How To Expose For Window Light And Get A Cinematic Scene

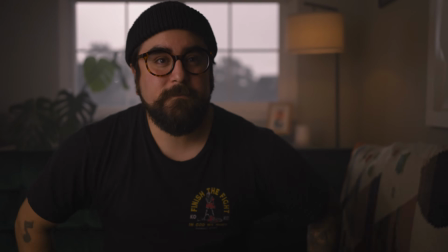0:00 Hey, what's happening everyone? My name is Ryan, and today I wanted to show you how you can get a cinematic style scene by exposing for your window light. Let's get into it.
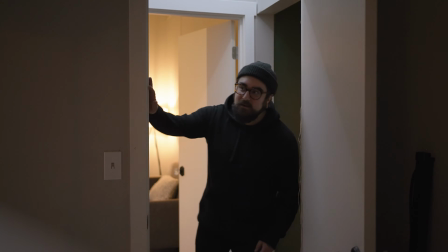0:12 So you arrive on set and you see these nice big windows and you think, now that's a great background.
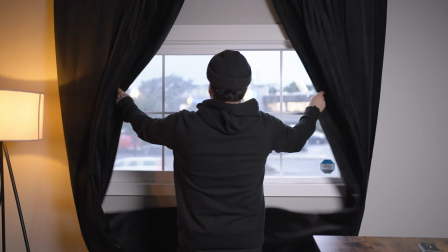0:17 There's nice scenery outside, there's light bouncing everywhere. This is gonna be a piece of cake. Right?
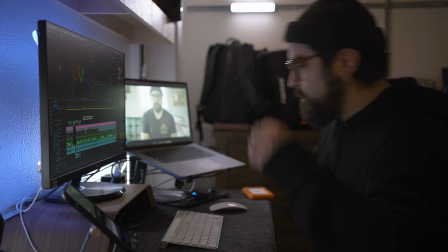0:22 You get the footage in post and you start to realize that it's not looking quite like you wanted. I know all too well the frustration, so I wanted to share with you how I achieved this look. But first, really quickly, two things.
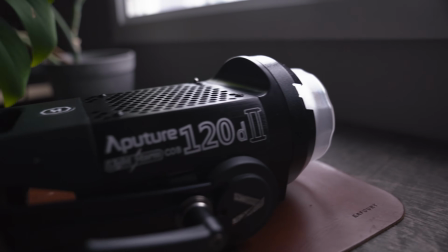0:33 Number one, I'm not sponsored by any of the things that I'm about to use in this video. And number two, thanks for being here.
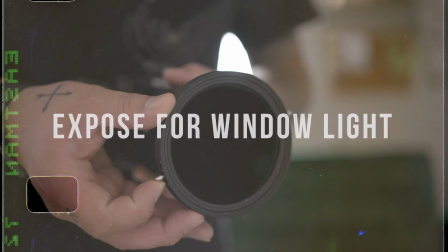0:39 All right, so let's get into the setup. First thing you wanna think about is exposing for your window light.
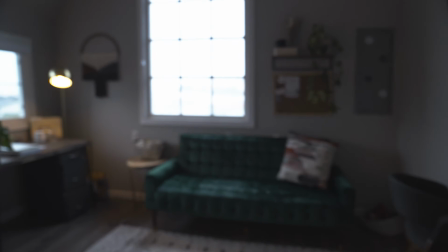0:45 So when you first walk in, you have all this window light, you're gonna want to expose for your subject, in this case, myself.
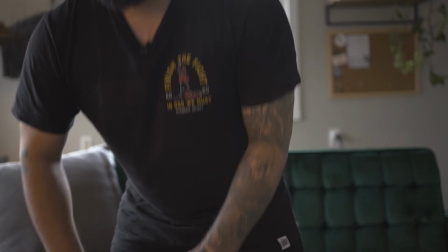0:52 And even though I am exposed correctly in camera, you notice that the windows behind me are completely blown out, and this does not look good.
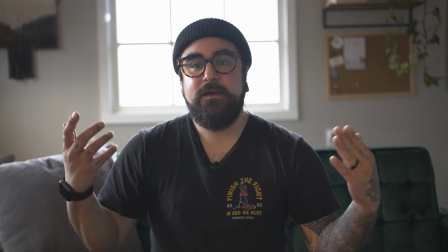1:01 So what you see now is that my camera is exposed for me. So you can see me in this room with the amount of light that's coming in from the window light.
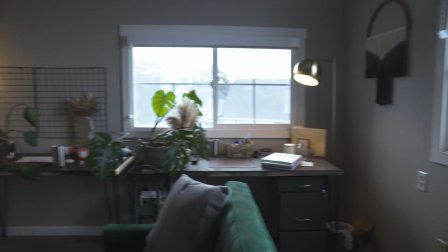1:09 However, our issue is that the highlights in the window are blown out, making this look not so realistic.
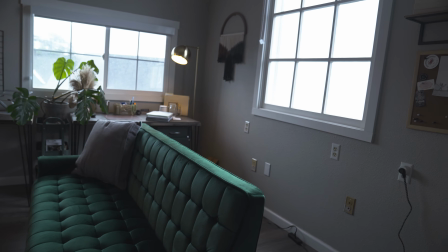1:16 It kind of will pull your viewers out of the scene and out of the film and out of the story.
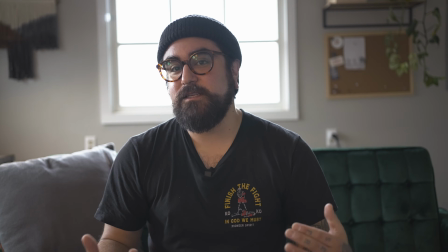1:22 So what we want to do is make everything look as realistic as possible by exposing for these windows behind me.
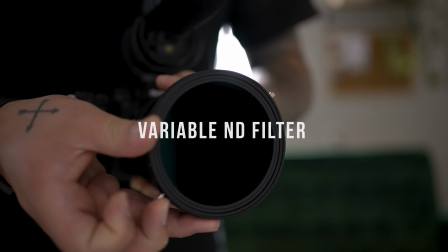1:27 So what I like to do is slap on a ND filter. This just means that you have full control of the amount of light that is hitting your sensor. So you can either go really bright or much darker. Here is the one that I like to use on my Sony FX3. Once you have that, slap that bad boy on and adjust it until your windows are exposed properly. Now, at this point, you might be saying, well, what about my subject? Well, I have something for that too, but before we get there, I wanna address one thing, and that is changing light. Let me explain. When you're shooting against window light, the light outside is gonna be changing.
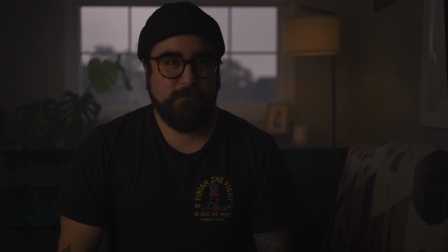1:58 Especially if you have a sunny day with partial clouds, your light is gonna be changing every time a cloud moves in front of the sun. So you're gonna want either a really clear day or a very cloudy day, which I have here. So I exposed for my window, and for some reason I decided to use the other window.
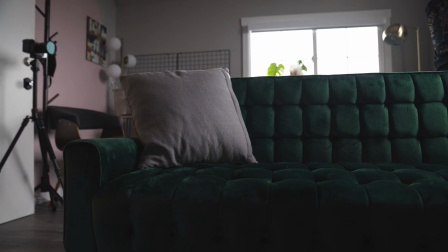2:15 So I just moved things around a bit, and here we are. And just like that, it already looks so much better in here.
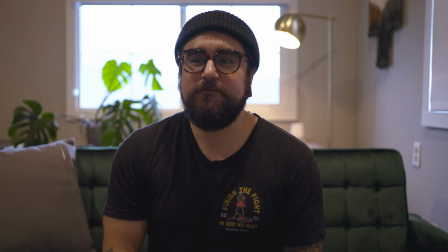2:21 So now the next step is going to be blocking the light from the window beside me and then exposing for the window behind me. After I did that, I wanted to remove some of the light coming in from the other window. So I just pulled down the blackout shade that we have on that window.
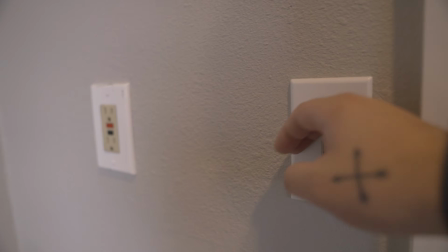2:37 I also turned off all of the additional lighting that we had in there, the warm tungsten lighting coming from all the practicals in the room.
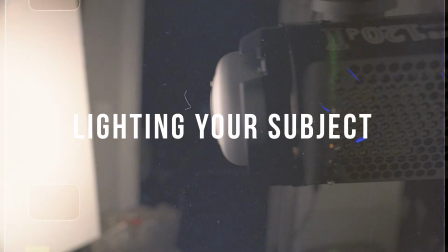2:43 Okay, so now that I've exposed for my window, it's now time to light up the subject. In this case, it would be me. Now for this technique, you're gonna want very bright video light. And the reason is because you're gonna be combating the sun or the outdoor natural light that's coming through the window. Ideally, I would probably use an aperture 300 or something as strong as that.
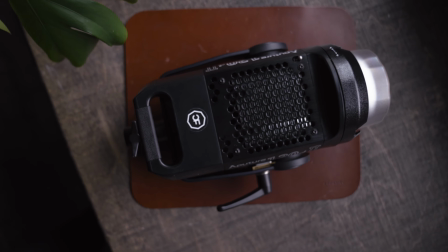3:02 I used my aperture 120D and this worked out pretty good. I decided to put a softbox on it just so you could see what that looks like.
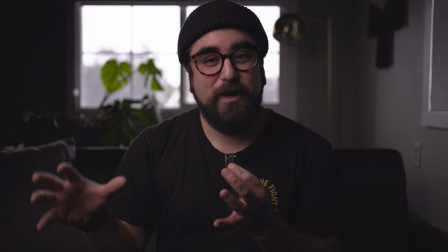3:10 I am now exposed, however, it's not quite enough. It's not as much as I would like.
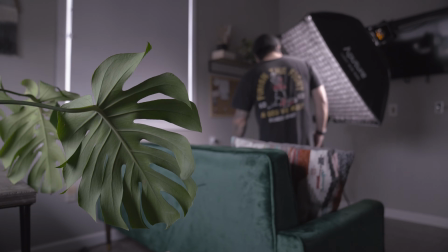3:16 And this is at 100% right now. So it just goes to show you that you really need a hot light source for this technique to work.
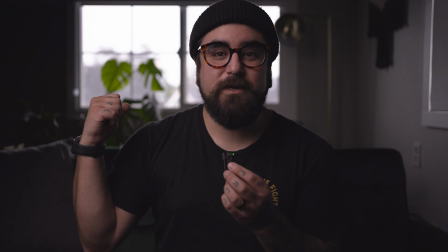3:23 Now we got an overcast day today, so we got really lucky when it comes to harsh lighting from the sunlight.
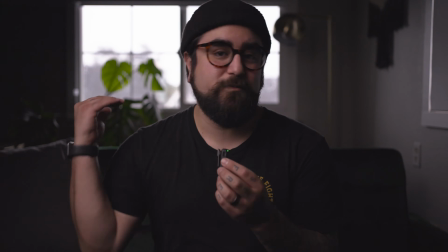3:29 So it looks really good today. However, I have used this technique when the sun was blazing through the window on a blue sky day.
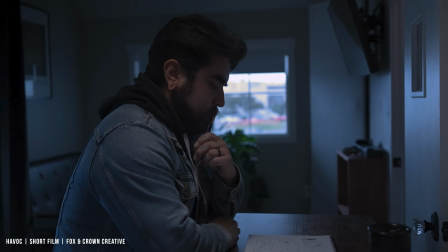3:36 Here's an example of that. Because we're trying to get a more movie style cinematic look for, let's say,
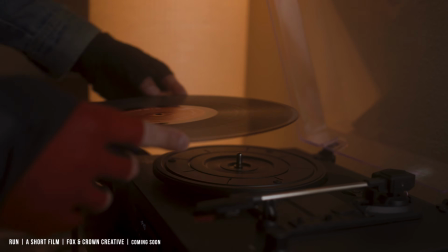3:43 a narrative film, I definitely think that this lighting could be a bit too harsh.
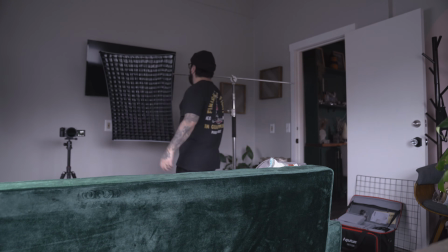3:47 And even though I have this big softbox on it now, it's definitely not exactly what I'm looking for.
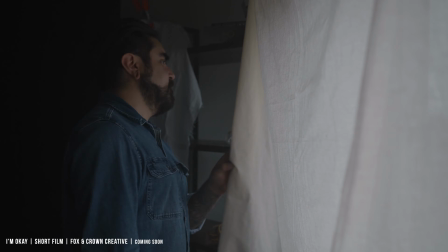3:53 What I'm looking for is more of a realistic style scene. So if I were to sit in this room and window light was spilling in from behind me,
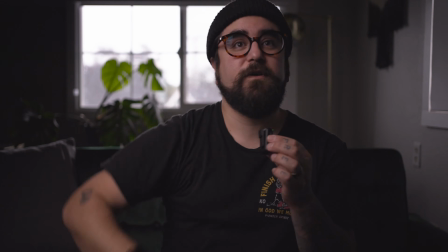4:01 it would spill on the white wall in front of me and give me a nice roll off naturally.
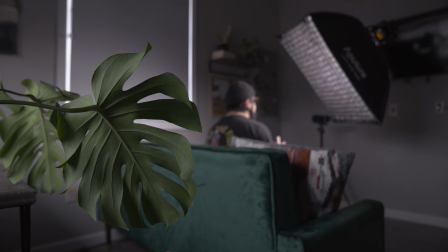4:06 Now, you could do this with just a softbox and that would make everything much easier, but because I want to try and make this scene look as realistic as possible,
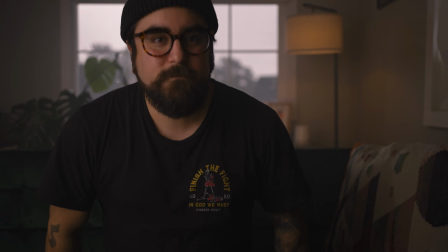4:15 I want the roll off of my highlights and shadows to run smoothly across my subject's face. And also too, I want to diffuse most of the light that's going through this lighting fixture.
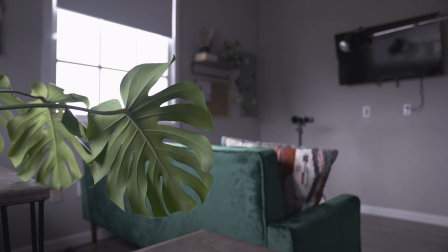4:25 So I wanted to double down and just provide a bigger source of diffusion. For this, I decided to use unbleached muslin because I was wanting to get a little bit more of a warmer look to match the practical in the background. I love this stuff because it's super effective and it's not gonna break the bank. I think it's about $10 per yard.
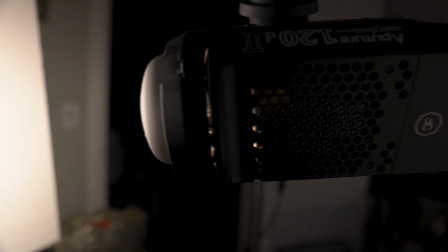4:45 So once I set up my scrim, I set up my aperture 120D, which ended up not being bright enough.
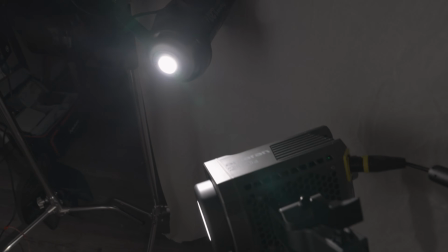4:50 So I had to bring in a sidekick, and that was the Amaran 200D.
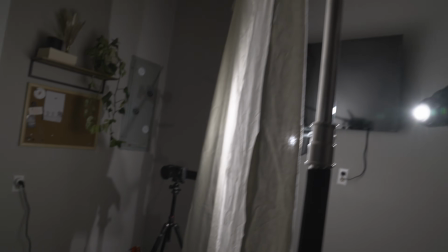4:55 I put both of them at 100%, and I had one a little closer to try and just light my face up just a little bit more, and I had one a little further back, staggering them to try and provide a little bit more of a softer light.
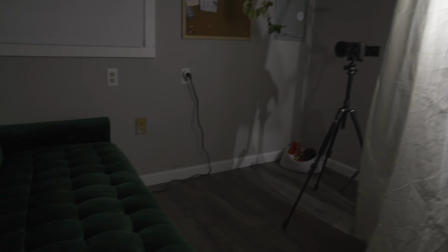5:08 After this, I noticed that there was light spilling all over the room, and I have lighter walls in there, so I decided to set up some black solid.
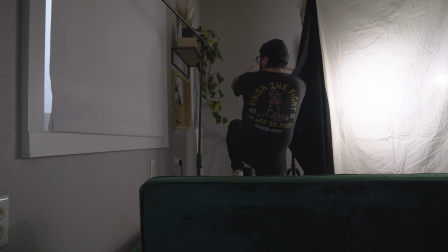5:14 This is just a curtain that I had lying around, a blackout curtain. I just clamped that to the C-stand of the scrim and taped it to the wall, and it worked out great. After this, I noticed that there was light spilling onto the shadow side of my face, so I decided to set up some negative fill.
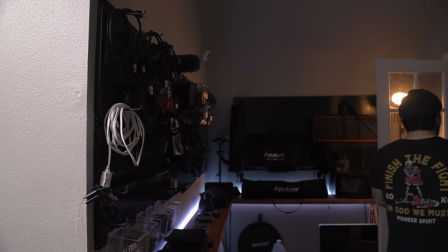5:28 Once again, grabbing my trusty boom mic stand. This is the thing you probably saw in my last video.
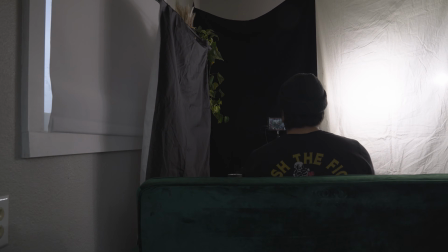5:32 Anyway, this added a lot of depth to the scene, and then after that, I decided to remove all of the things that were on the desk behind the couch.
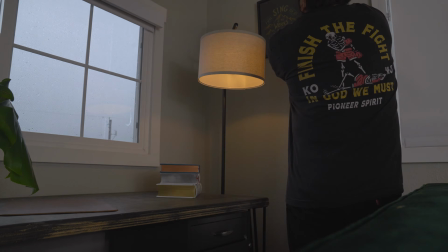5:40 So really quickly, I just added a few things here to make it look a bit more realistic to the scene.
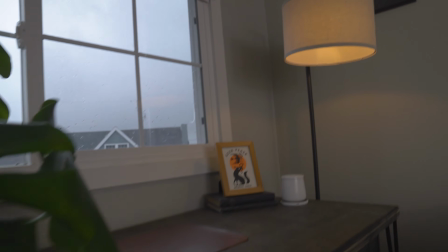5:46 And then I added 2 more lights. The first was this ambit full tube light. I love this thing. I set it to about 2500 Kelvin to make it a little warmer and match the practical lighting that was behind me,
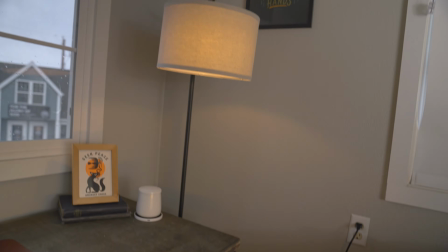5:58 and to fill in the corner a little bit more. It's not a huge difference because we're exposing for the window.
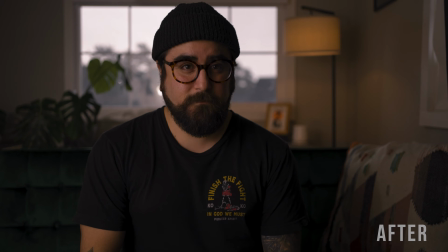6:03 It was bright enough to be able to fill in that corner a little bit and to make things look a little bit more realistic, as if that light was spilling from the practical light.
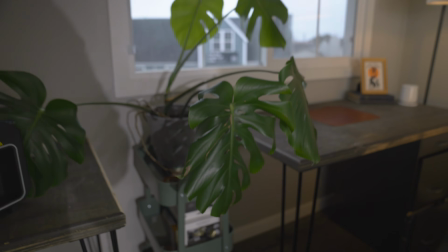6:11 After this, I just noticed that the plant behind me could use a little bit of light as well, so I used this little aperture light.
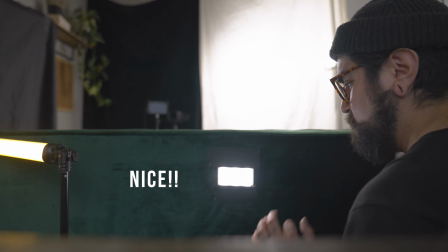6:17 Once again, I just figured it out, and I just gaff taped this thing to the back of the couch, and that did the job. Once I was done here, I wanted to add a little bit more depth, so I decided to add a little bit of haze.
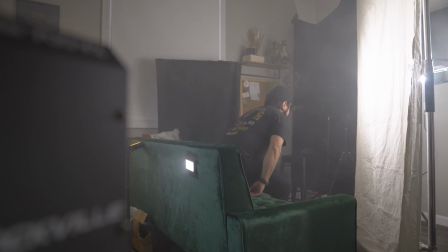6:30 Now, you could certainly go without this step if you like. The scene looks great as it is. If I were to make a short film or a cinematic style TV commercial,
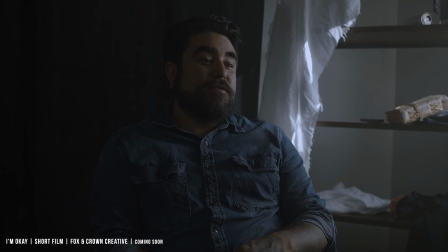6:38 I definitely want it to look a little more like this, especially when indoors and we're featuring light within the shot. I'm using my haze machine here, but you could use spray haze. It's pretty affordable on Amazon. I didn't have any spray haze on me, so I'm using my machine, and I just added a little bit of haze. Just a little bit to soften things up a little bit and add a little more to that cinematic movie style look that we're going for here. And that is it, my friends. Here's a quick look of the work that we just did, starting with the overexposed window,
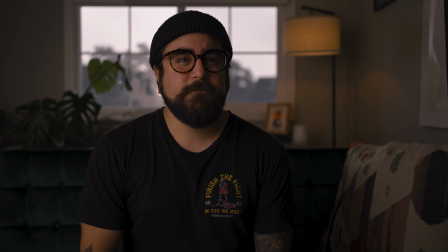7:06 then exposing for our window light, then adding our key light with our negative fill, our filler light in the back,
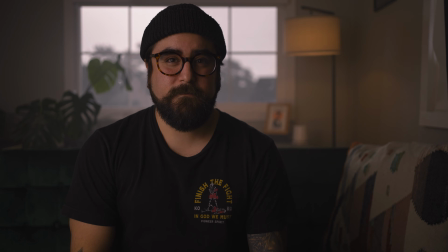7:12 and then our haze. I don't get to shoot towards the window very often, but I do really love this technique a lot.
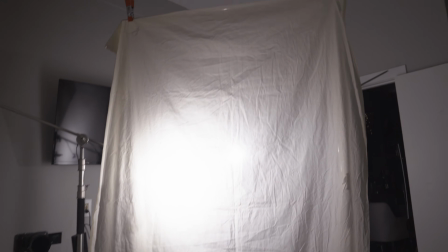7:19 I know that a setup like this could look a little intimidating, but the best part about this whole thing is that it's super simple to set up. I just want to encourage you to go out and try these techniques for yourself and come up with something that works best for you. Well, that's gonna do it for me, you guys. Thank you so much for joining me on this quick tutorial on how to expose for your window light. If you like this video or you learned something, please click the like button down below. Consider subscribing if you haven't already, and we'll see you in the next one.